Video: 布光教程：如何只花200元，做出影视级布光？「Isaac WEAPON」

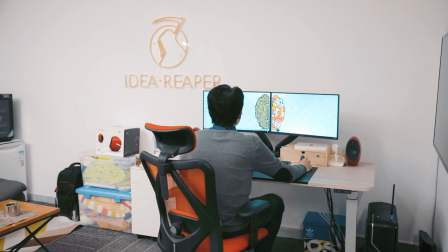[0:00] 快递
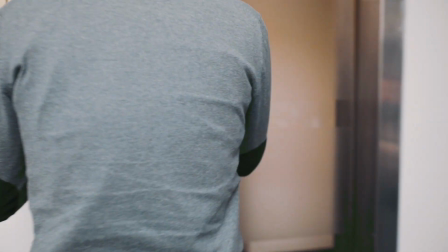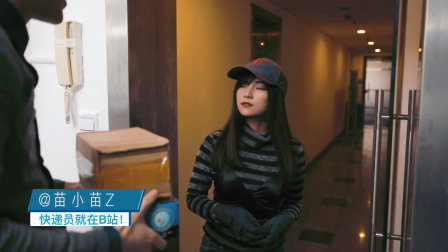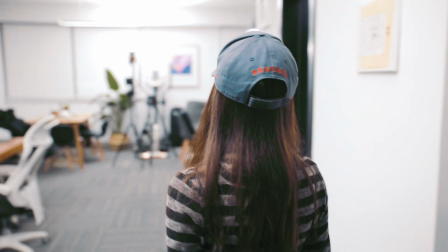为什么需要这些东西呢就是因为我上一次辛辛苦苦做了一期教大家怎么提高Vlog讲话时不紧的视频结果有人居然在评论里面说自己没钱买不起这么好的灯锅那为了证明啊我这个效果不是用钱堆出来了那我们今天就试试看能不能只用几百块钱的预算就能实现类似影视级别的打工好 我们快递的东西都到齐了这个不是我的摄像是这样子什么能被称为影视级别的曝光呢我觉得首先并不是亮度而是这两点第一点就是颜色为什么选择乌丝灯而不是LED灯呢因为就是廉价的LED灯它颜色上总有些光谱的缺失像我们这个办公室里的灯也这样这个灯有点偏绿然后那个灯有点偏红所以我选择乌丝灯这个也是一个比较廉价的替代还有一点我觉得能被称为影视级别的要求就是可以调节因为你根据不同的场景调节不同的光亮这个也是比较重要所以我就选择了调光器然后我设想把它装在一个架子上但是像这种灯架太贵了一个就已经超过了几百块钱的预算所以我网上淘宝买了一个一架也就几十块钱四十块钱然后把它装在架子上之后用柔光纸去柔化它柔光纸很便宜一个十几块钱一大只那我的初步设想是这样的但不知道能不能成功了
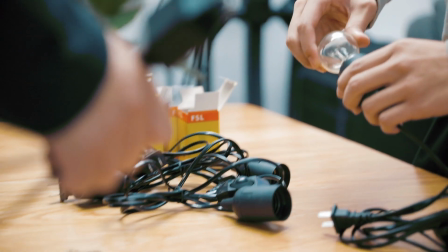[2:05]
现在把灯泡拧到调光器上每個烏斯燈泡的亮度是55瓦
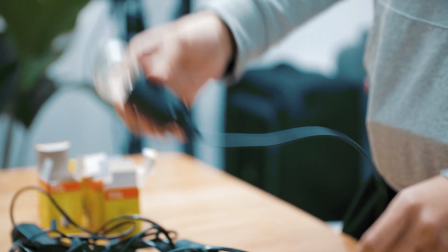[2:09]
我們主光就先用5個燈泡吧要不要說個炒煙音 講我們在聽架子
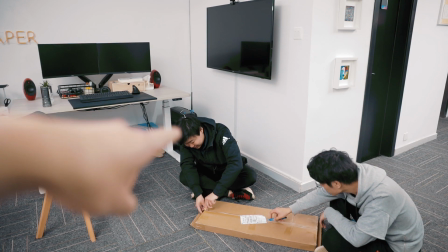[2:17]
我就炒煙音啊 你們倆不給我裝
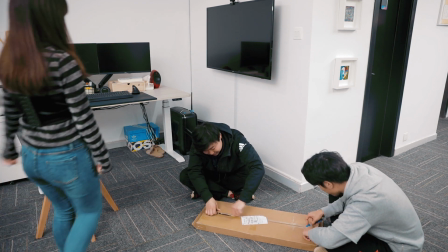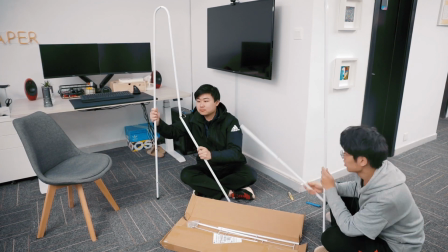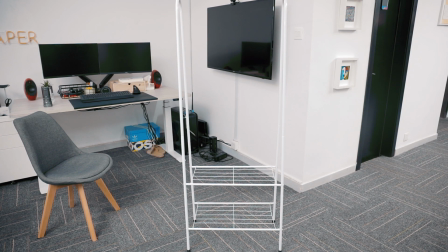[2:30]
好 這個架子已經OK了我們讓小姐姐入座吧我們現在再把這個燈綁在這個架上
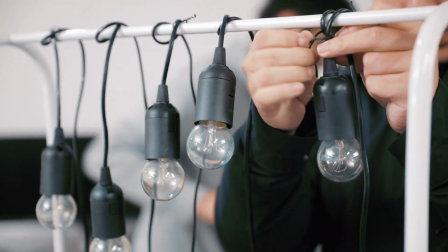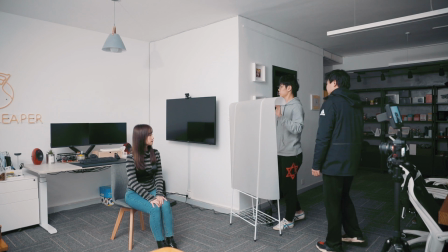[2:42]
我們今天買的時候沒有想要怎麼固定的吧對我們可以去買點夾子或者兩個的夾子那一会儿买点夹子准备开灯
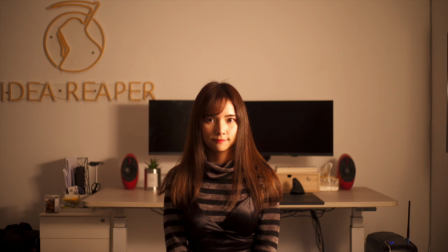[2:56]
颜色不对我们调一下白平衡
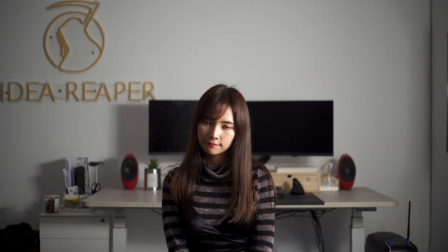[3:01]
乌丝灯泡的白平衡大概在2700K我现在调到2700K大家可以看到这个颜色就很好而且因为它是乌丝灯的原理所以它的显色是非常不错的这光海岸还挺柔和的我现在开了五个灯然后它的ISO是640
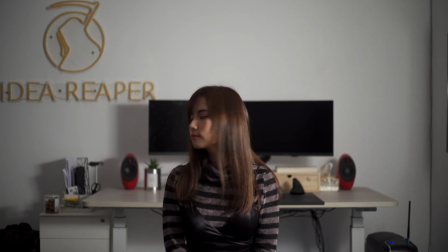[3:16]
也不算太高但是这个有点阴阳脸还有这个柔光照没有完全就是发挥作用
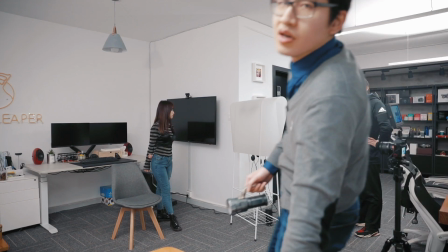[3:23]
我们还要再来调整一下然后这个主光基本上是没有问题的
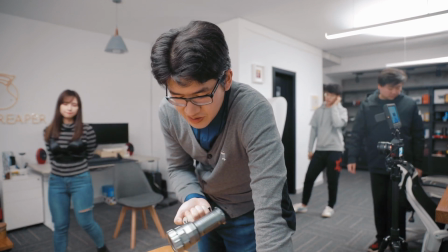[3:29]
我在想这个轮廓光怎么打轮廓光本来是在家里拿了一个这种应急手电筒
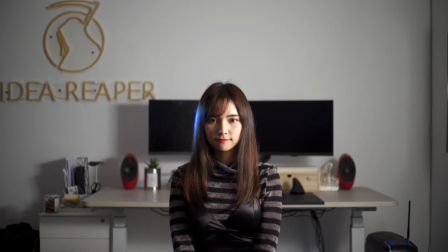[3:34]
可以照我看是不是可以这个手电筒的灯光非常糟糕主要还是LED灯颜色的问题白平衡后这个蓝色非常死板而且不能调亮度所以我还是决定使用乌斯登加调光器吧